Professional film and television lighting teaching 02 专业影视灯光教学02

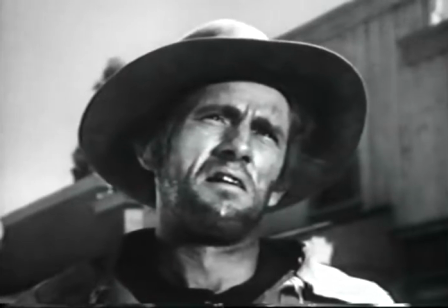[16:30]
Of course, you do want to shoot at noon when you want that harsh, unflattering, high-contrast look for the high-noon gunfight scene in your Western. If there's no way to position your subject and camera to use this technique,
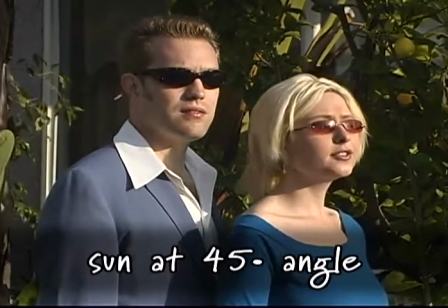[16:42]
a fallback is to try to use the sun as a key light, 45 degrees to the side, and fill in the shadows with a reflector.
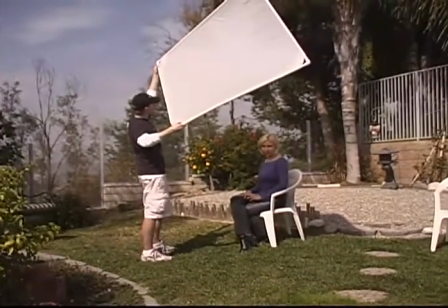[16:53]
In some cases, you might want to use a diffuser to soften the harshness of direct sunlight.
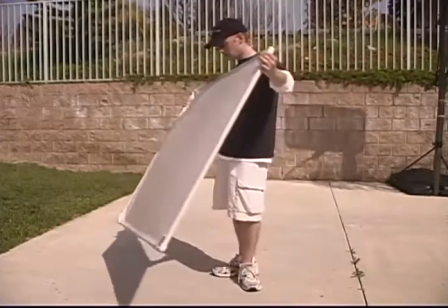[16:59]
A diffuser is a large piece of translucent fabric on a frame that you position between
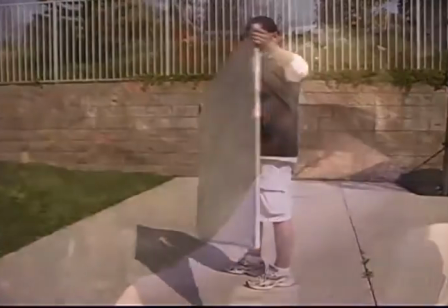[17:04]
the sun and the subject to diffuse and soften harsh sunlight. The diffuser, in effect,
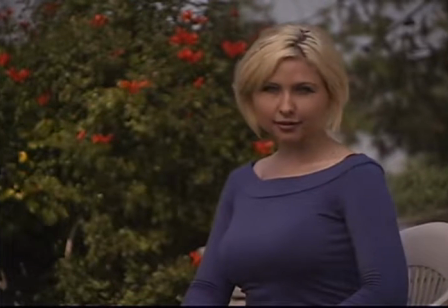[17:10]
becomes a large soft key light that retains the nice sunlight look but makes a huge improvement in the quality of the shot by filtering the harshness out of the sunlight.
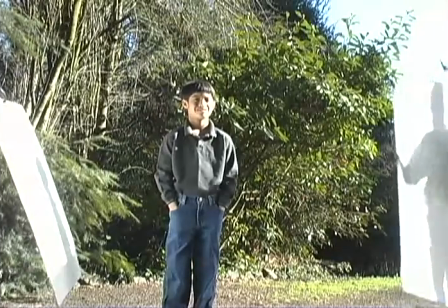[17:19]
In this setup, the diffuser is also cutting the light to the reflector.
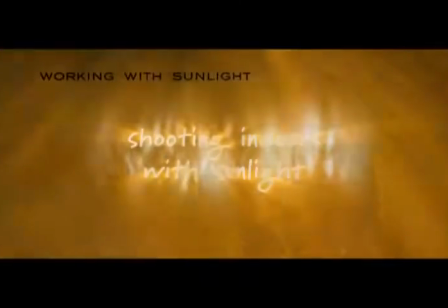When shooting indoor scenes with sunlight coming in through windows, you can use